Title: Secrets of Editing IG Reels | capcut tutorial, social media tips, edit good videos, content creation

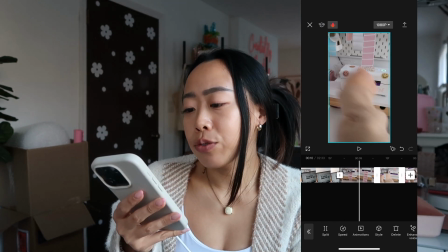999s
So generally, if you're trying to do I think for more engagement,
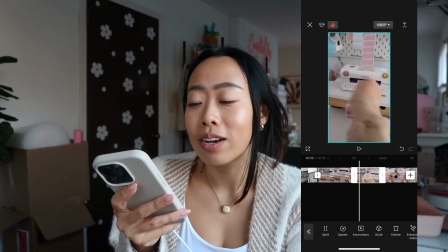1005s
like 0.5 to like 1 second per clip is usually pretty good, because you want to keep them engaged, right?
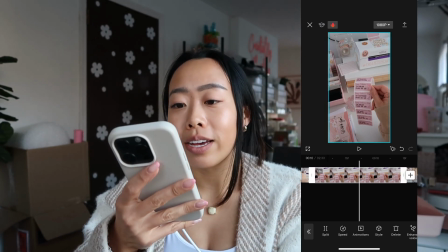1014s
So like this is 1.5 seconds you see right here, and this is also, oh no, I think I like it.
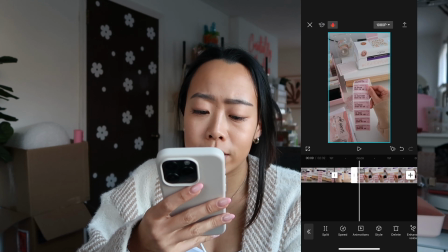1021s
But what's necessary is just cut it down.
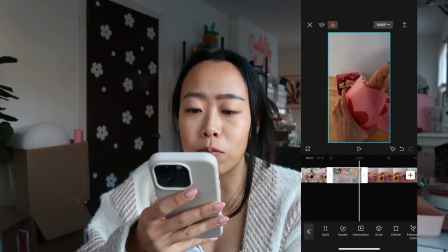1030s
It's gotta keep moving, so like
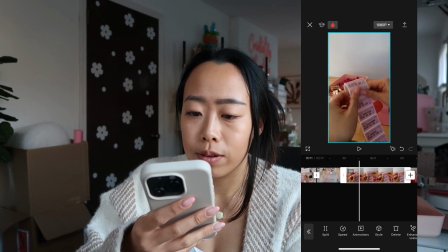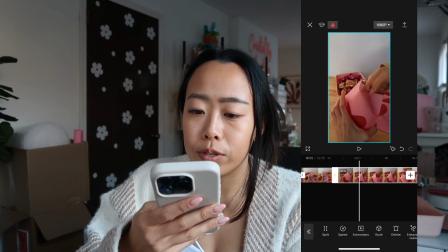1038s
plus I'm just cutting it down a lot. You can even like, I guess
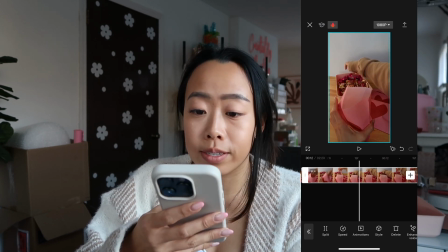1049s
it's like 16 seconds.
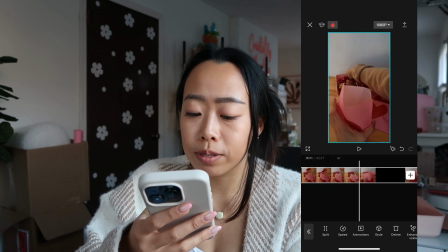1053s
No way are we doing that, but we can do candy drops, shorten that.
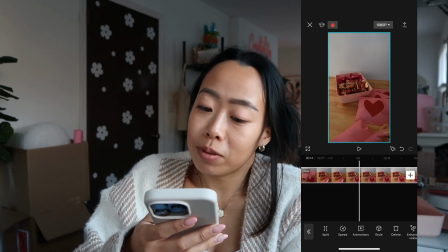1059s
And then go all the way to, you don't even see it getting folded, so I put it off screen on accident.
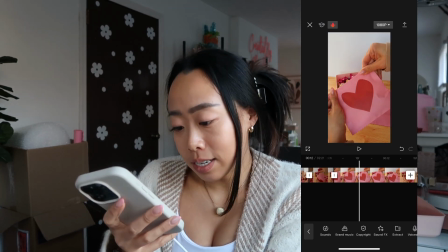1066s
But here I'm creasing the bag, and that is like a little noteworthy, because that shows the,
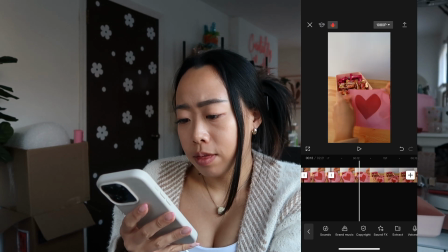1075s
I guess, you know, behind the scenes.
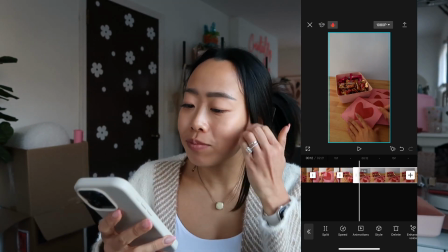1080s
All right, and I'm putting it down. Sure, okay. So this is where it's important, but it's 11 seconds,
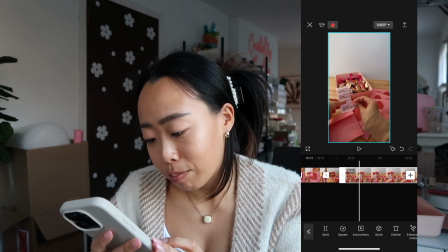1088s
and we would never put someone through 11 seconds of trying to put on a label, like, weird.
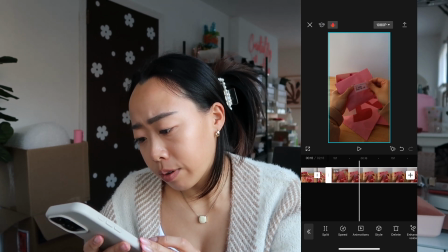1097s
So the label goes on right here. Oopsie, even that's taking a long time. Okay, there we go, perfect. But that is even 1.1 seconds, so we're just gonna shorten it there.
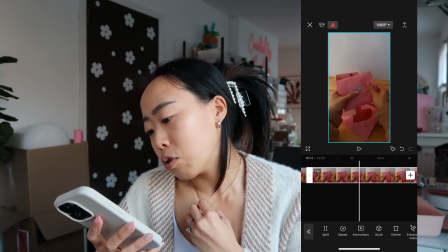1114s
And showing the viewers, hey look, this is how it looks.
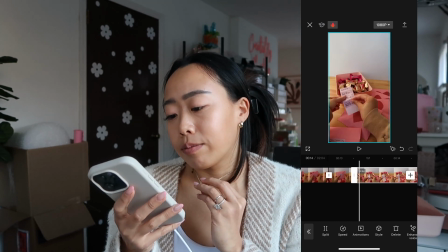1123s
Cut out a lot of fluff, like reaching for the labels, because it's not,
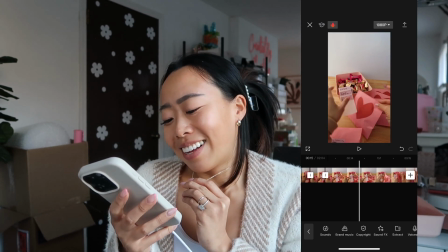1131s
no one really needs to know that, I guess. All right, putting on a label.
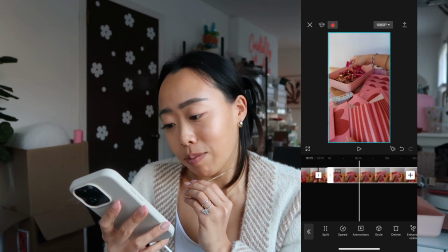1139s
See, even then, it's just taking a long time. Do I just work slow or something? I don't know.
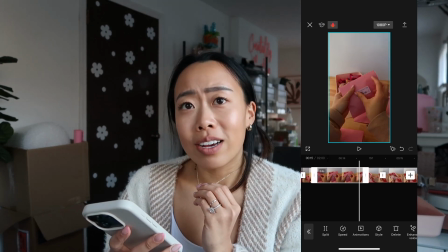1144s
Sometimes you go back when you're editing and think like, is this really how I work? So anyway, post on social media.
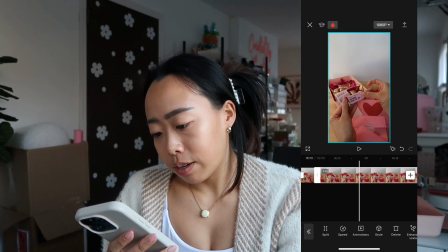1153s
Oh, funny. Literally. It's like just my reminder to post, but do I ever really?
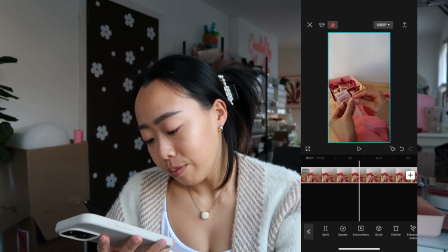1159s
I usually just swipe it away like I just did. All right.
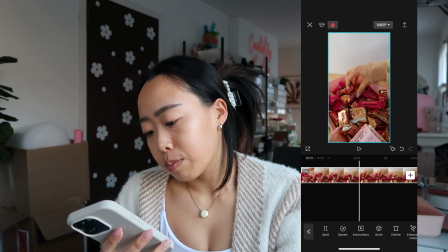1165s
This is the part where I'm just
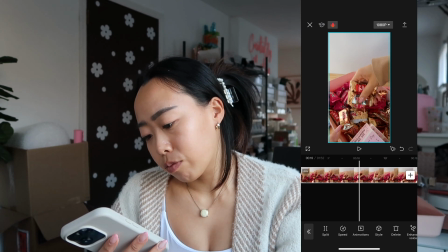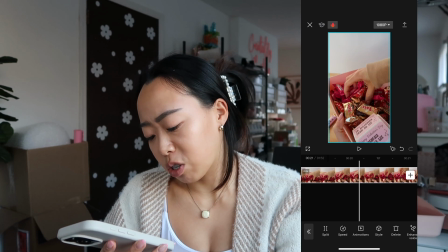1172s
maybe just a little ASMR.
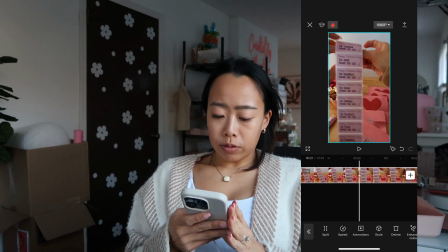1179s
Fine. Oh, so why am I doing this again? See, this is 18 seconds long of me, what, rolling a label?
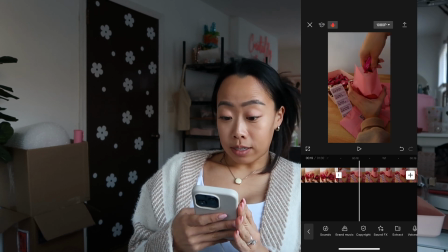1186s
No. We've already did that. So 8 seconds of this, of what, putting in candy into a bag that you can't even see.
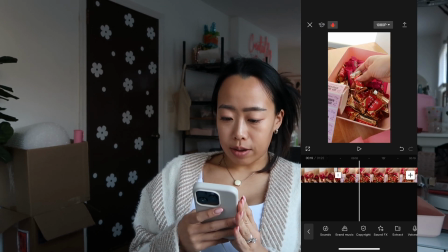1194s
Okay, And this doesn't even include, I'm deleting the whole thing. All right, we are reaching, delete that part.
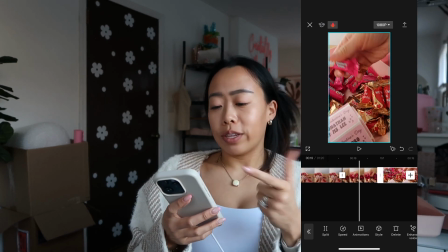1204s
Ooh, it gets like easier to delete things when it goes more, like, cause at first you're like hoarding status, like wait, but what if I need it?
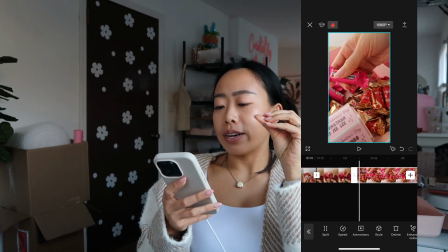1210s
But then you start like narrowing down on your vision and you realize this is really not important,
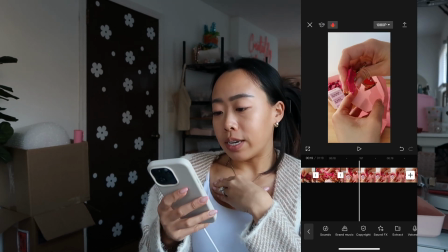1215s
or it is important, and it gets easier to cut as time goes along.
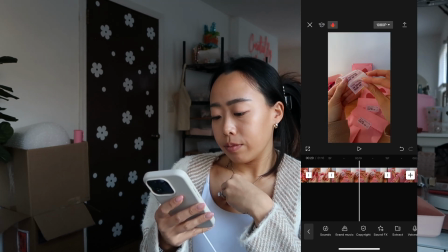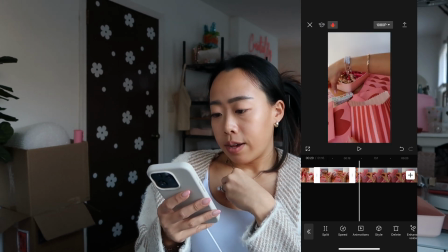1227s
So,
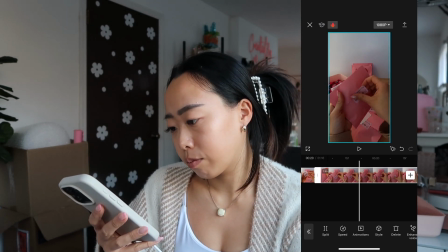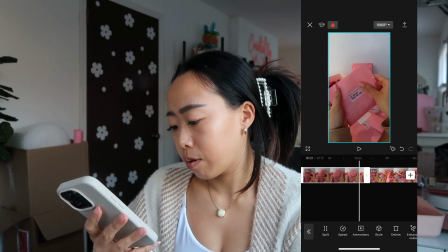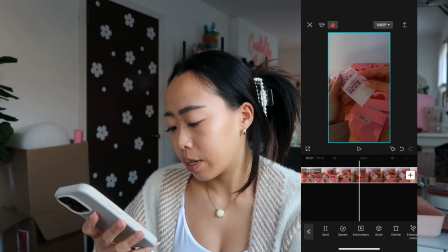1240s
we're definitely getting there. I think I'm gonna speed this up too because it's not important either.